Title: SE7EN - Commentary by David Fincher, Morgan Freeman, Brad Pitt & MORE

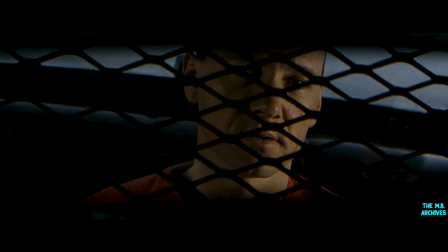90:08 And he just kind of came in cold and read that thing pretty much exactly the way you see it in the movie.
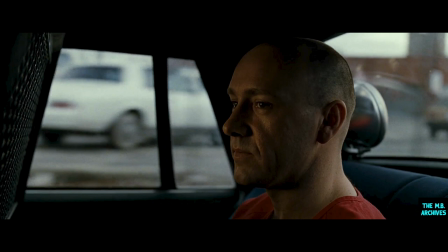90:16 And so there wasn't a need to really direct him that much. It was... Kevin's a real, he's real smart, and he's real, he's got a very sinister side to him, and he just carried that.
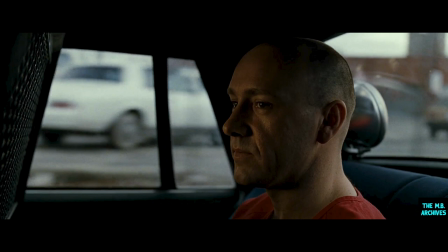90:34 He just, walked in and did it. There wasn't a lot of, we talked a lot about more about how the information would be doled out, rearranging lines, rearranging how he would, at what point he knew he had Brad,
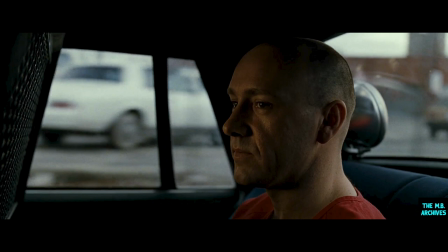90:52 at what point he knew to let, Morgan tell Brad that his wife is dead. There was a lot of, we made a lot of little changes, a lot of little, flip-flopping lines here and there.
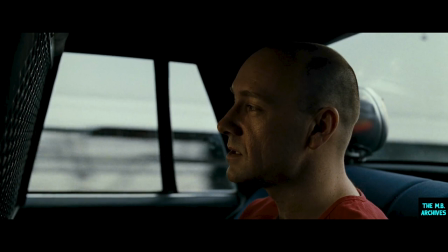91:06 So it sort of came out more the way Kevin would do it. Space is very intelligent, and it's that intelligence that makes Doe most frightening.
It's really going to be something.
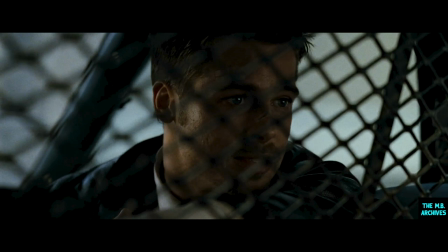91:20 This first section, the setup, was just, I thought it was all coming out of Mill's fear and not wanting to show his fear.
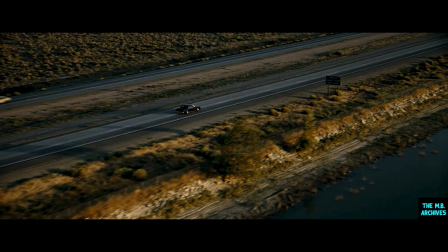91:28 So these little digs at John Doe. Well, we'd shot this scene, and we'd shot the interior.
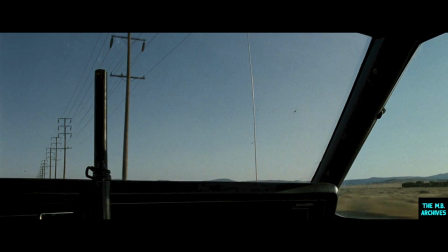91:38 We'd shot Doe sort of egging Mills on, and we'd shot them sort of leaving the city, but we didn't really have anything to bridge the city, and so that's why we used the factories and flying through the smokestack, and then going over, taking an off ramp and going over
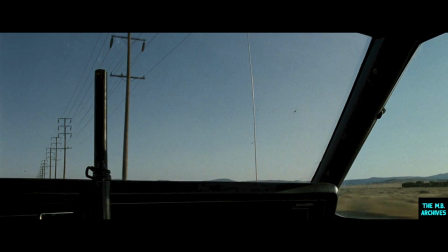91:56 a freeway, and then kind of out in the desolate landscape.
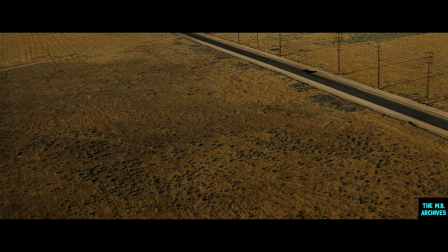92:02 And so this was supposed to sort of bridge these two drive and talks.
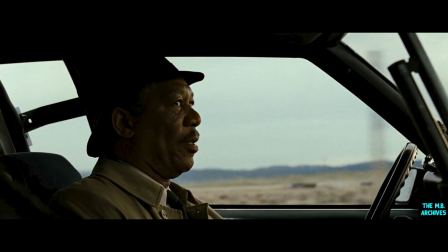92:08 This is really interesting writing to me, because usually by now it's all down to chase and guns and who's going to catch who. And instead, we slow down here for a conversation.
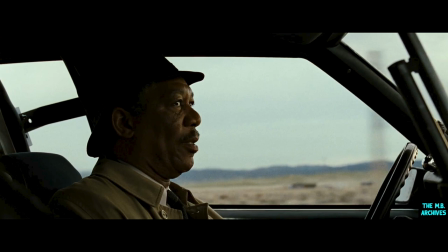92:21 A conversation with the law and the bad guy.
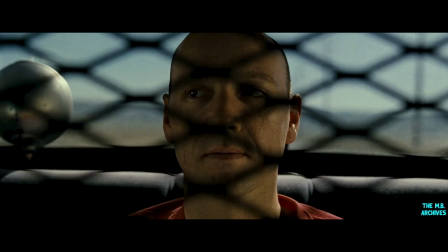92:29 Basically, we have a conversation with good and evil. It's very interesting to me. Spacey actually auditioned for this part before we started filming. And we shot this section near the end of the film, but...
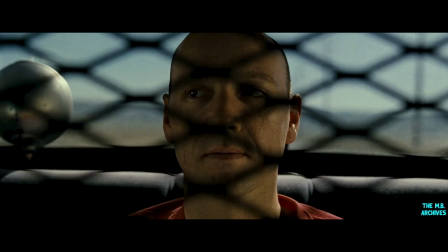92:45 So we had several months to think about it, but the thing that he brought from the initial reading, and the most important thing, was that that you actually believed he was hurt by the conditions of the world,
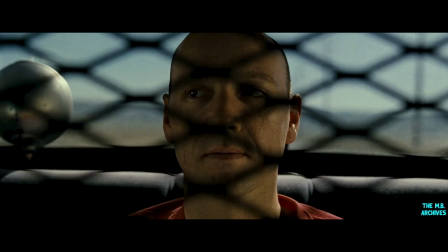93:00 that he was from his point of view he was absolutely just in his actions, and as the scene goes along, you see you can't argue with him. Mills tries and loses. And you're almost ready to sign up for his religion, aren't you?
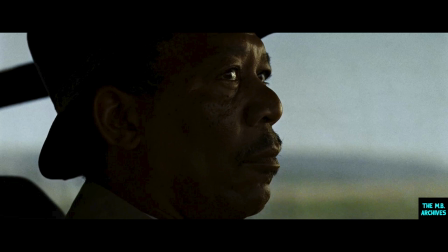93:21 Is that supposed to be funny?
We actually shot the scene in very little time, and it is a long sequence for three guys in a box,
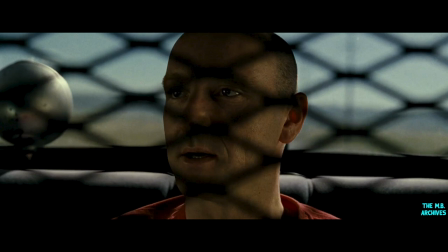93:30 but Spacey is so engaging. He's talking religion, and the best Mills can do is hang on, he's grappling.
To making money by lying. With every breath.
That's why we wanted Spacey, because he can speak with such conviction.
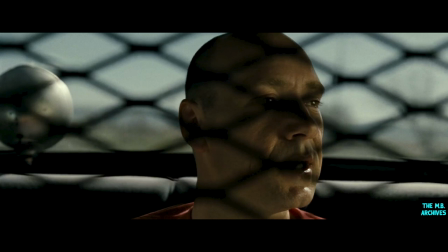93:51 Listen. I'm setting the example.
You can't argue with it. It's a perspective.
Puzzled over.
But it's an honest perspective.
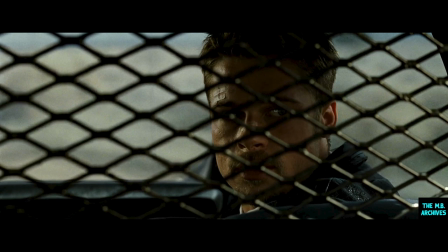94:03 And followed.
There was a religious background where Mills was coming from that it kind of shaped him.